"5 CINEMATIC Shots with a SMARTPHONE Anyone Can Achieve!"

Hey everyone, what makes a shot cinematic? Well, that's what this video is all about.
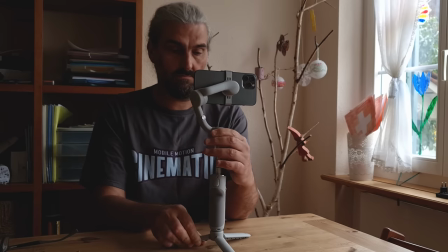Whatever camera setup you have, a DJI gimbal, a pocket camera, or a Duane gimbal, everything that I'm going to talk about in this video is relevant to you and your videos. I'm going to ask, are these shots cinematic? And I've got five different shots to talk about.
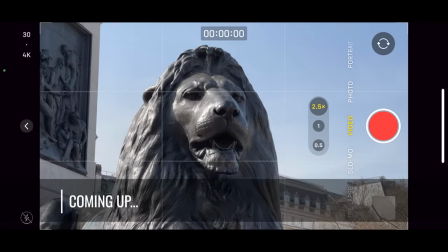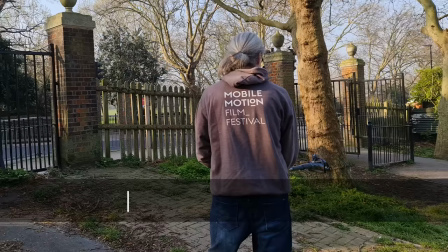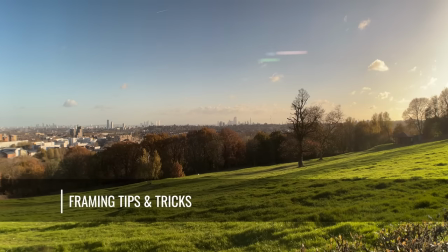So I'm going to get to gimbal shots later, but first let's talk about this roving shot.
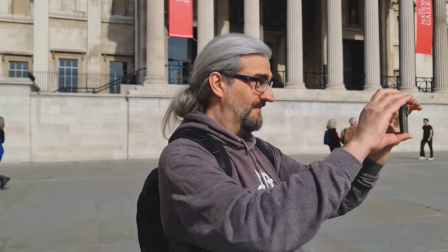let's say we're at a nice location there's lots of cool things and we want to show
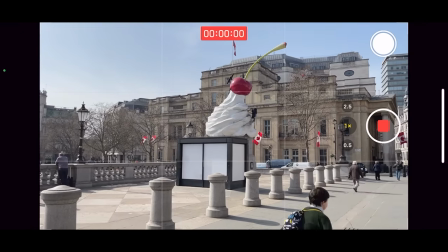it all and then we start recording and literally just film everything
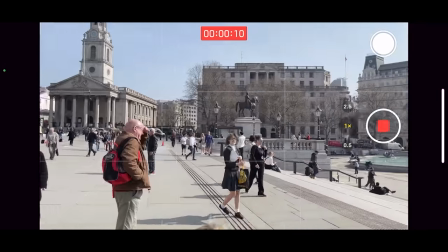with the camera just wandering around all over the place normally i would avoid
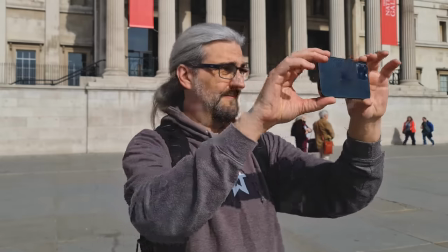this kind of shot and there's two reasons for that one it's
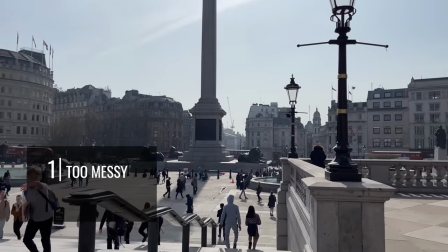very messy and unfocused your audience doesn't know what they're supposed to be looking at
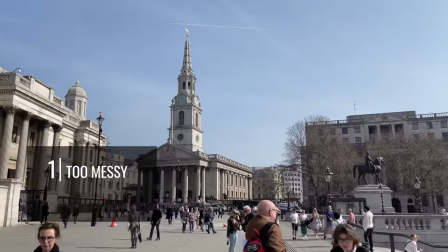because you're showing them everything at once two you're showing everything
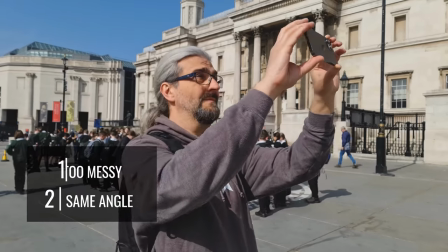from exactly the same angle and same position so should we delete the roving camera shot from our list well there is one situation that i can think of where it does actually work and that's when we use it as a point of view shot perhaps a character in your video is looking for something film a shot
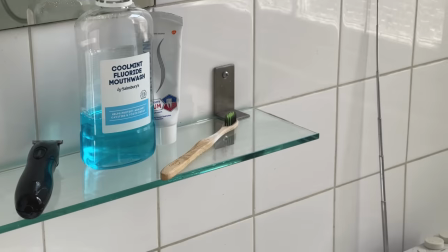and show that and then cut to the point of view shot and this works because we're letting the audience see through the eyes of the person searching. Is it cinematic? Well, it is a storytelling method used in cinema.
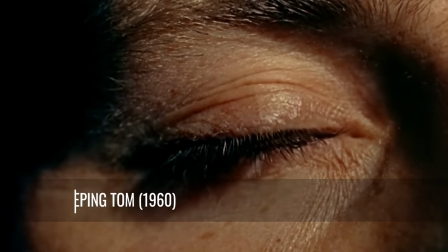There's a famous movie called Peeping Tom, released in 1960, which was one of the first to use a point of view technique.
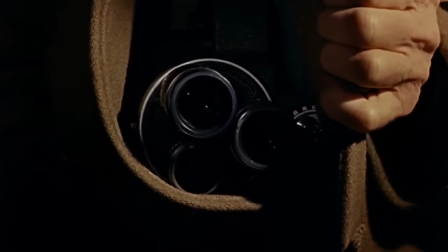But the film by British director Michael Powell was actually too disturbing for people at the time.
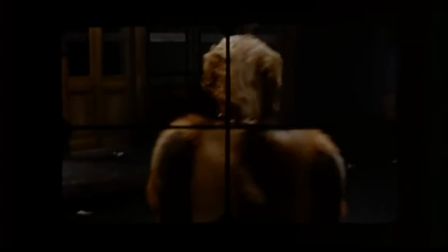And the reaction to it pretty much ruined his career. Later, it was re-evaluated and is now widely considered a masterpiece. But anyway, that shouldn't stop you using the point of view shot. Okay, in this next bit, I'm going to shoot a bunch of shots without any roving camera. And I'm going to make sure to capture a separate shot for each subject that I want to show my audience.